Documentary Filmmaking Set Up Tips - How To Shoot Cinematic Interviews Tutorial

So if you are in public and you need to just use maybe a contract to do work make sure you are being safe as possible
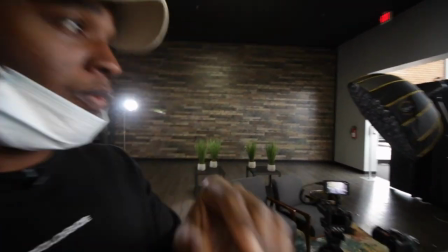3:27 come back to the video the first thing you want to figure out is your location this is a wide open space and we wanted to make sure we
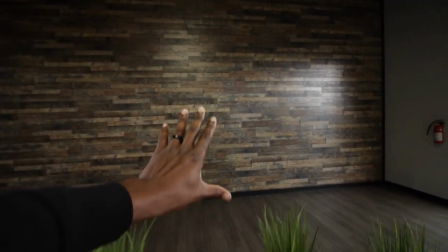3:35 use this background we thought this background would be a good texture it
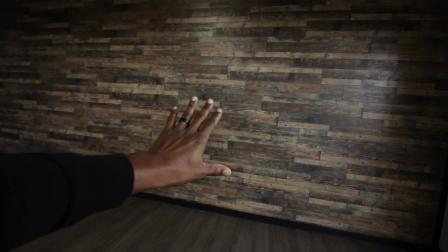3:40 will look great when it's blurred out so this is the main focus that's using this background
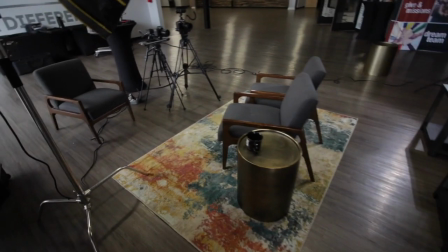3:45 then we decided to bring in a rug so because this room
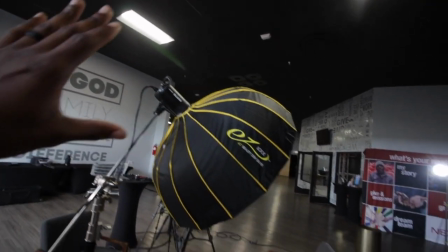3:49 is so wide open you can get a lot of echoes so bringing
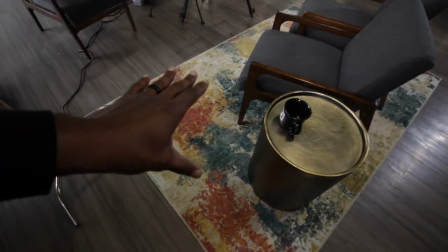3:54 in a rug can help dampen some of that sound and make that sound a lot better so the room that we chose is a very interesting room it's a wide open space that i mean it's almost like a warehouse and if you know those rooms rooms like that are not treated for sound so that's a big issue so we decided to bring in the rug that really dampens the sound if you can bring anything you can around the area that you are shooting in if it's that large to make sure you dampen the sound as much as possible lavalier microphones tend to do well in those scenarios where it's really close to the face and there's not a lot of room for the voice to echo it picks it up and that's pretty much it you were to use the overhead or a shotgun mic in this scenario you may get a little bit more echo because your microphone is
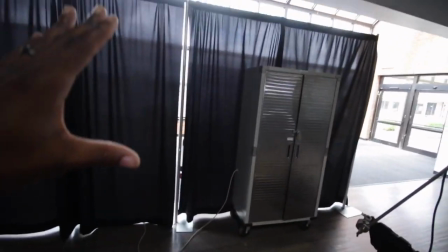4:40 a little bit further away from the subject also we had a ton of light coming in from this area over here we wanted to control that light a little
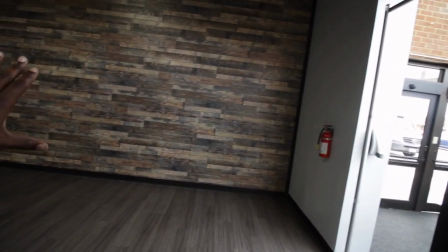4:48 bit but we want some of that light to spill off into the background so we put down some pipe and drape something to kind
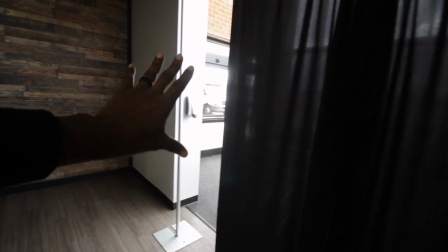4:56 of flag this light and then opened up this end right here so that light could come through and shine into the background but it blocked a lot of the light that was coming on to the subject there's a huge wide open space in a window that comes in there and floods that entire area with light. So what I decided to do was take the available pipe and drape and just put that up to flag some of that light. Now you may not have something in your situation to flag light, but get anything you can. I always like to take around some dark fabric. I keep that in my bag so that I can hang it up on light stands or anything I can to flag light and control the light as much as possible. So the point of that is just to really control the light so I can get the type of look and the type of feel that I want in my shot.
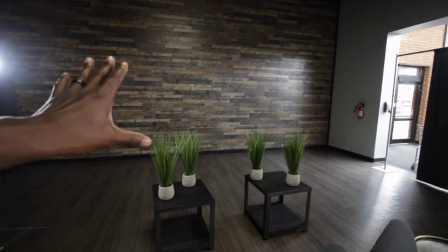5:40 So a lot of people when they see a nice location like this they try to take the subject and put
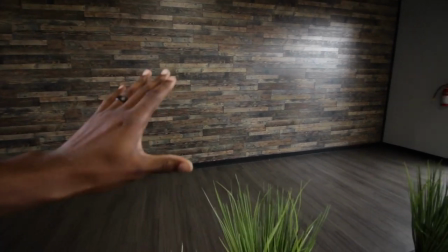5:46 them directly onto the background and that doesn't give you any depth to your shot.
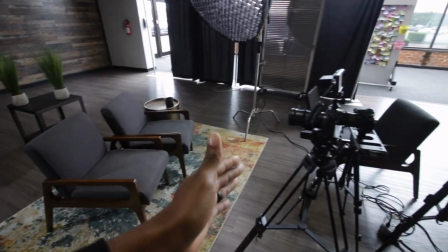5:51 What you want to do is position the subject further away from the background and also about twice the distance that you would put them from the camera.
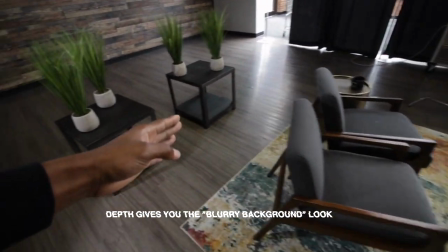5:59 So we have the space between the camera and the subject and then we have twice as much or even three times as much behind them to
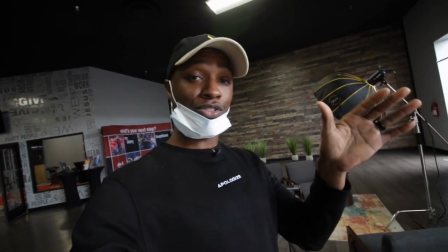6:08 give you some more space and some more depth to your shot all right now it's time to go into framing and composition basically for this setup you
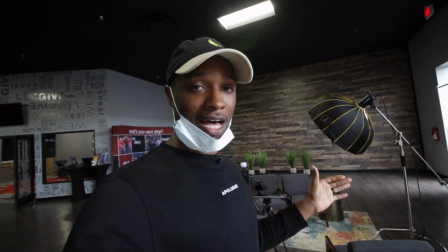6:16 want to make sure that you're framing your subject on the shadow side i do this all the time it gives you a little bit more contrast when you're shooting your subject now when you look at different footage it took me a long time to notice this but if you look at interviews if you look at any type of professionally done shoot, you can really see that this is a common occurrence in most all television and film that they shoot on the shadow side of the face. I would take my footage and match it up against like professional videos. And I was like, why does it look like that? And I noticed that it's because I'm not shooting on the shadow side of the face. Once I started to notice that, I started to light my scenes like that. It started to look more cinematic.
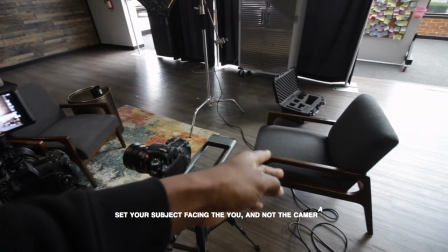7:00 We also want to position the subject so that they're looking at the person who was interviewing them so we set them directly across from the person who was
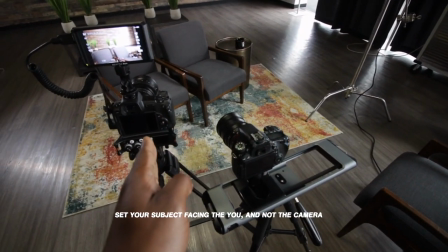7:07 interviewing them and then we set the camera on this side of the face because we know we want our light to come from that side i'm gonna i'm gonna pick you up let's not drop you so if you look at this
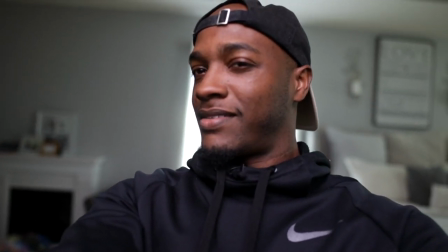7:19 it just looks flat it looks like really really
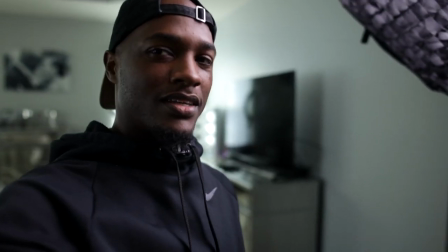7:25 flat there's no depth to my face when you bring it this way you can see the shadows enhance the depth it gives you a little bit more contrast and a little bit more it just makes the shot a little bit more interesting so let's put you back so we have two camera setups here
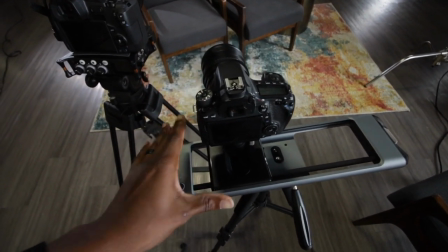7:42 and what we do first is we set up the wider shot first so this is shooting with a 24 millimeter and it's going to be tracking back
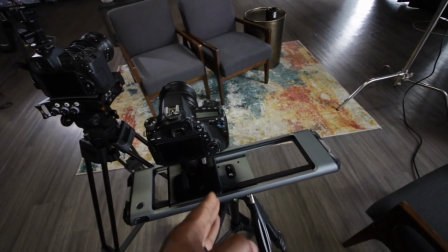7:51 and forth. This is going to be our shot to cut to, the shot that we know is going to get everything in frame.
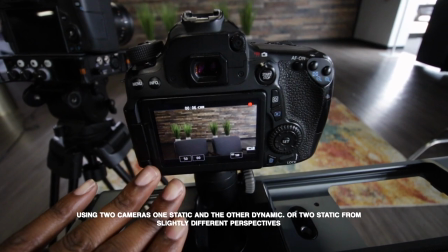7:57 So if you look at this shot, it's nice and wide. It gets both of them into the shot and also is dynamic by moving back and forth.
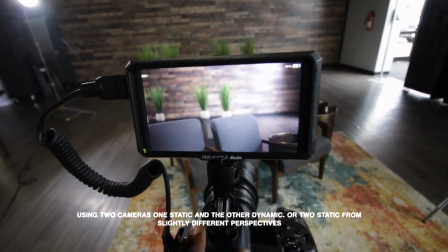8:04 This shot over here is a little bit tighter. Make sure we got a nice close-up shot and also further one to the shadow side of the face.
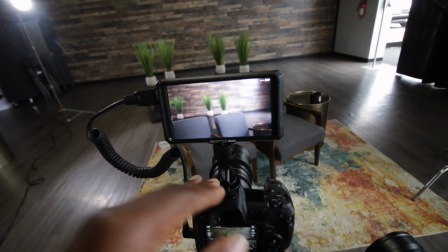8:11 So when you punch in on this shot, it's going to give you some more depth to the shot and also some more contrast.
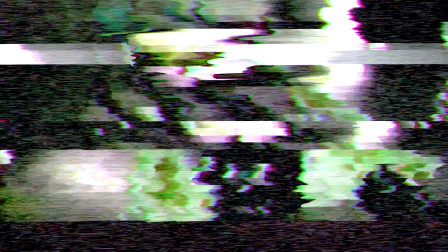8:16 And that's what really gives you that cinematic look. The position of the camera is super important. In this situation, I decided to make the camera eye level because of the context that we were talking about. And moving the camera around vertical, left and right, it gives and adds something to the scene. Lower makes me seem larger than life. Higher makes me seem small and the world is so big. And eye level just makes it seem a little bit more personal. It makes us on the same level. It allows you to be able to view things from my viewpoint. So you telling a story with your cinematography. The position of this camera is very important.
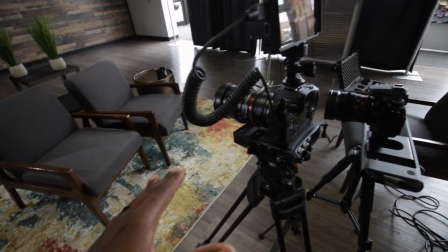8:53 We want to make sure we're at about eye level or position the camera to make sense.
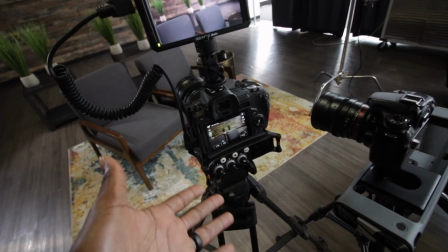8:57 You want to make sure you position it to give a certain feel for your interview.
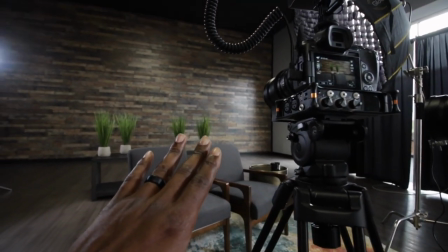9:02 Maybe the person who you're interviewing is a hero and you want to have like a lower shot so you can kind of bring that kind of larger-than-life feel to the person.
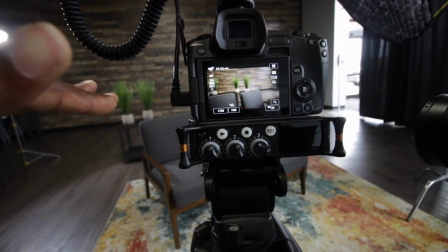9:11 But in this particular case, we wanted to have an eye level view. And in most cases, you will have an eye level view.
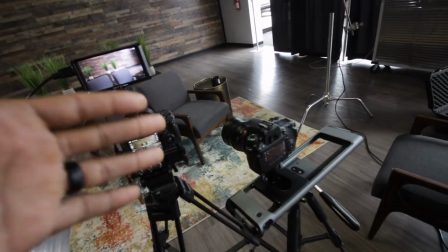9:18 Our second camera is very important for these type of shoots because we want to make sure we have something to cut to.
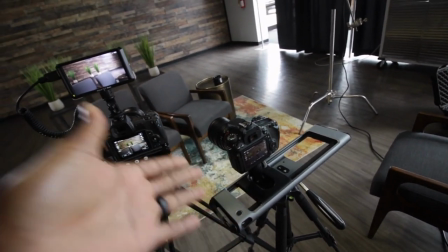9:23 And this is the perfect shot to cut to something sliding, something dynamic,
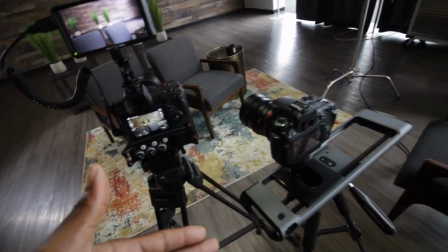9:28 something that adds a little bit to the shot and is not just a boring cut back and forth. If you have plenty of interesting and good B-roll, you don't really need two cameras in your interview. But having two cameras allows you to cut between even actually shorten down some of the talking cut out things that are unnecessary having two cameras allows you to be able to make those cuts actually seem less like edits and more like you just switch to a different camera all right now we go
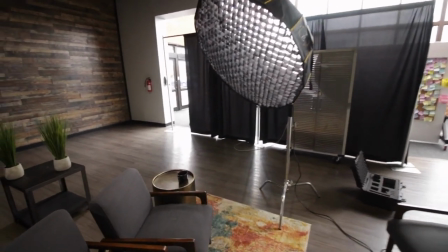9:56 into lighting lighting is very simple in this case we have a two light
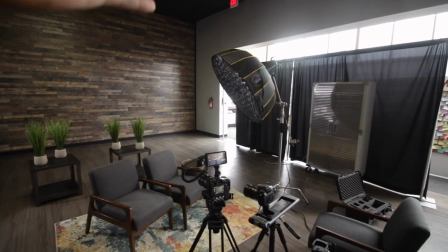10:01 setup it's actually a three light setup if you include the light from the window.
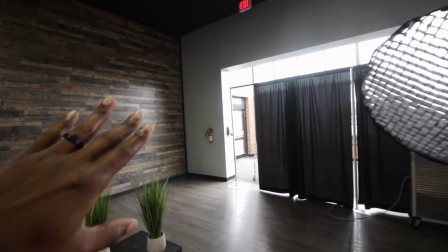10:06 Our first light is what is actually lighting up the background.
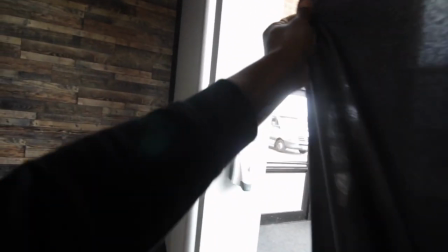10:11 So you can see this is lit, but if we were to bring this over more, this will really cut out some of the light that's on that background.
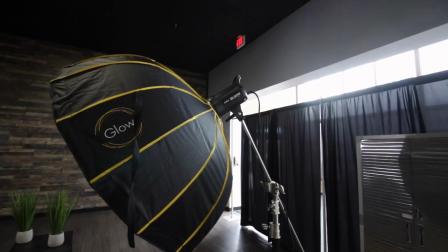10:18 And then our main light, our key light of this softbox here, I'm using the Godox SL60 watt with the Easy Glow softbox and a grid.
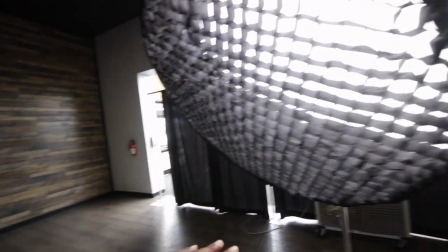10:26 The reason why we have the grid is because we don't want this light to spill anymore into the background.
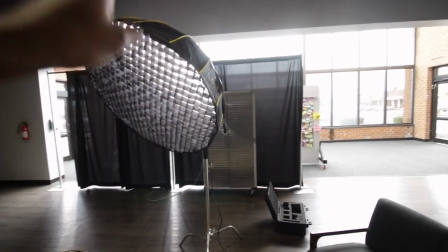10:31 We have this positioned where the light would be coming from and the shot you can see the light is kind of spilling in from this side
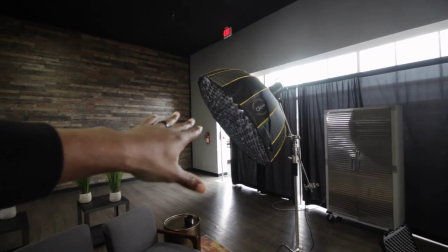10:38 so we want to make that seem like it is coming from the same light if you look at this shot you can tell that the light back
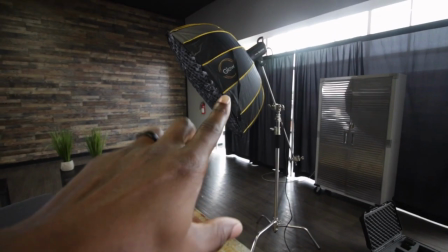10:46 here is coming in from the right side so you bring our key light and we put it on the right side as well so what is lighting the background
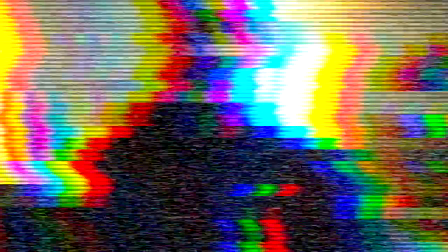10:52 kind of seems like it's lighting the subjects as well so along with just trying to find the position of your light. You just want to make sure it's motivated. I knew that the biggest light source was coming from the big window that we had. So I wanted to make sure I set the light on that same side.